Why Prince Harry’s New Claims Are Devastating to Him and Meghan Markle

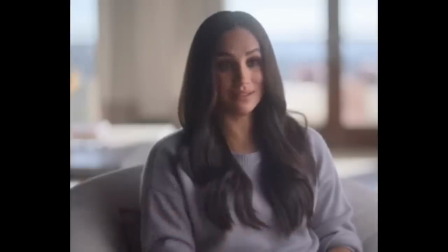247s I went, oh my God. She was like, but it's not my fault. And I said, I know. And my mom felt the same way.
No way this scene's made specifically to create sympathy. The music, Harry's voice and the theme don't sound like a victim narrative at all. No way. Here's another clip where Harry doesn't want sympathy.
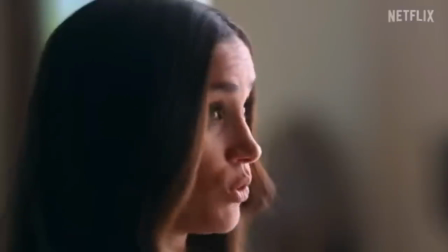271s Our security was being pulled. Everyone in the world knew where we were. I said we need to get out of here.
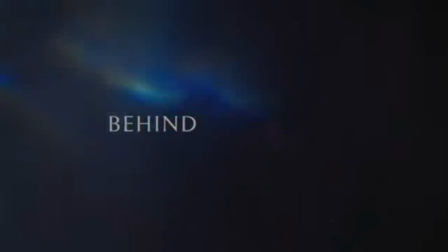277s To see this institutional gaslighting. I wasn't being thrown to the wolves, I was being fed to the wolves.
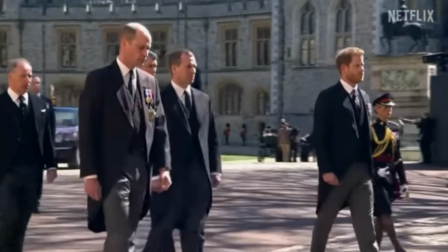283s They were happy to lie to protect my brother, they were never willing to tell the truth to protect us.
This can't be a victim narrative, can it? I mean, it's not like the documentary specifically referred to Megan as a scapegoat, a word that in many cases happens to be a synonym to the word victim.
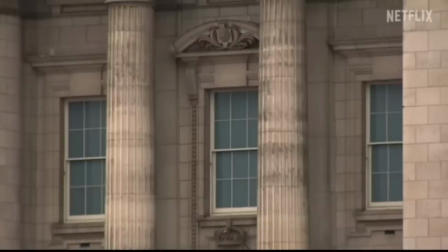302s Meg became this scapegoat for the palace, and so they would feed stories on her, whether they were true or not.
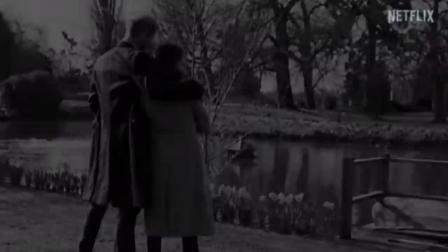310s
Also, if they didn't want sympathy, why the music? Why the images that are designed to make us sympathize with the charming duo? A better yet, what is this documentary even about if not to create sympathy?
They just wanted to be free.
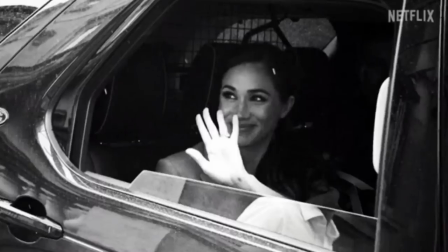326s They wanted to be free to love and be happy.
But okay, since Harry doesn't want sympathy, let's try and change the music and images slightly and see what happens. It shouldn't matter, right?
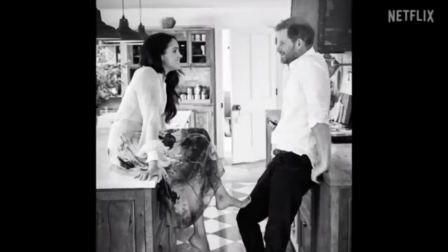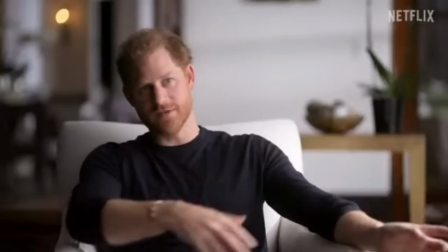I've analyzed most of these scenes from the documentary, but not the first one I played. Before moving on to other things, it's important to note that this scene reveals more than meets the eye. Let's see how it establishes the protagonist-antagonist framework, contrary to the claim that Harry and, by inference, Meghan, never wanted sympathy, and never wanted to be seen as victims.
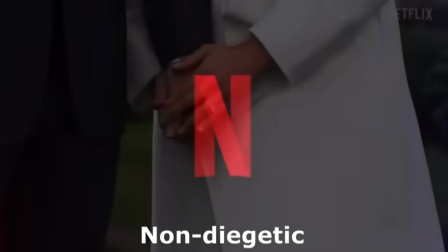371s
Background music is non-diegetic, meaning it originates from a source outside the story world.
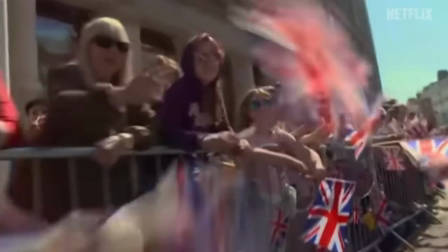377s
Non-diegetic music is designed to make people emote and, you guessed it, create sympathy.
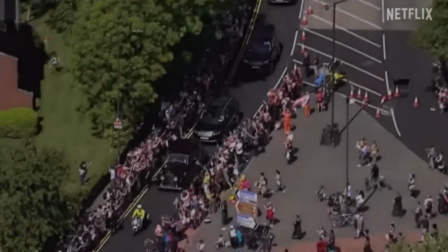384s
One of the ways music does this is by creating imagery in people's heads. Pleasant images or unpleasant images.
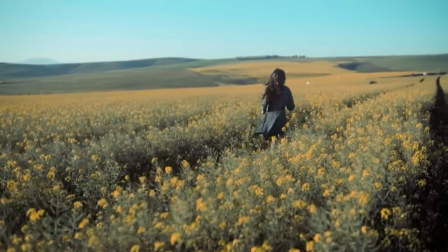391s
Or it creates sensations. Pleasant sensations and unpleasant sensations.
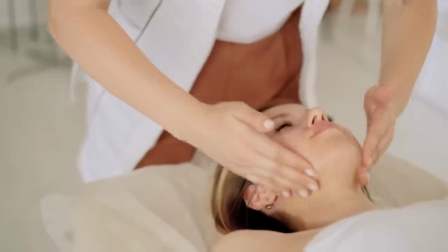397s
Music can feel like a massage or like nails on a chalkboard.
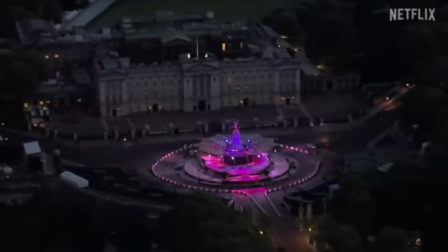The music is dominated by minor chords, and the consistent staccato has a stinging sensation to it, like pinpricks.
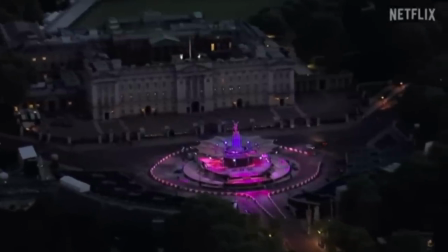414s
The music determines what the filmmakers want us to think about the images. We could have seen the image with this kind of music. But we don't, and the relevant question is why we don't. because the palace,
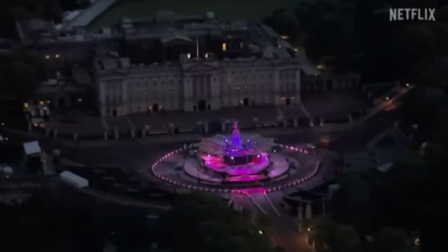432s
or more likely the people in it, are supposed to be antagonists. That's why the music has to be unpleasant, or at least serious.
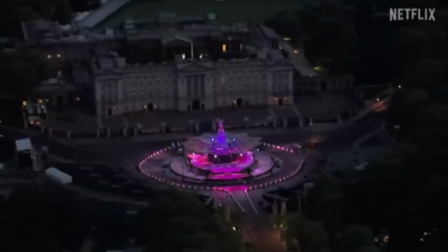441s
It's a nighttime photo which complements the mood that the filmmakers are trying to establish,
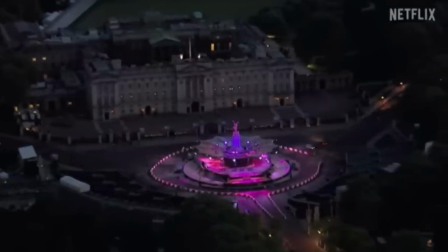446s
that there's a certain darkness to the royal life that people don't know, maybe something hidden or dishonest.
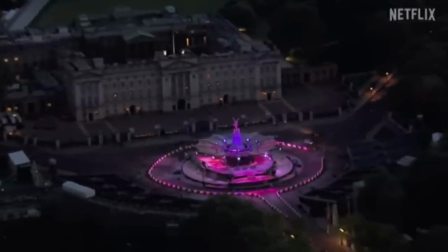453s
Either way, these are negative connotations, which is the point.
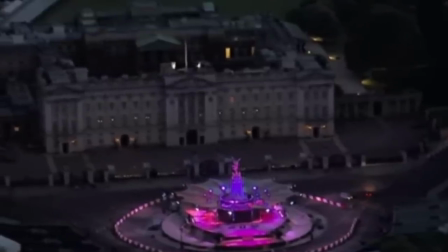457s
The lights in the foreground help establish the difference between the facade and what's underneath the facade.
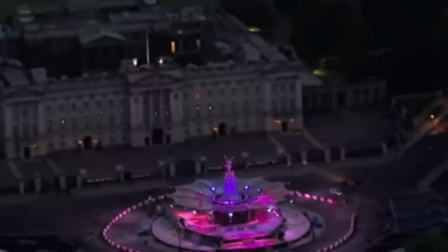464s
That we might see all the beautiful lights, but not the darkness underneath, or in this case, the darkness right behind it.
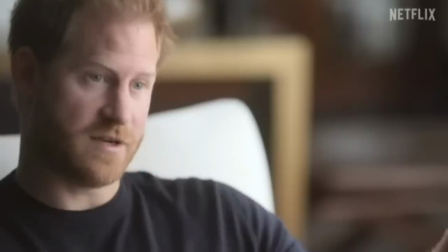471s
When Harry enters, the lighting mysteriously changes.
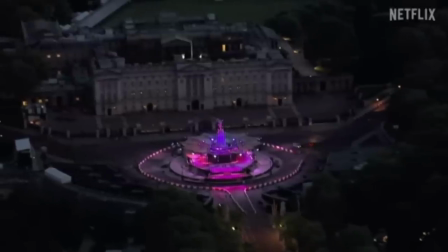475s
It's all bright now, and unlike the long shot of the palace that made it appear cold and distant, we get a close-up. Close-ups not only get us physically closer to a person, but also psychologically closer. like this. Let me know if it worked.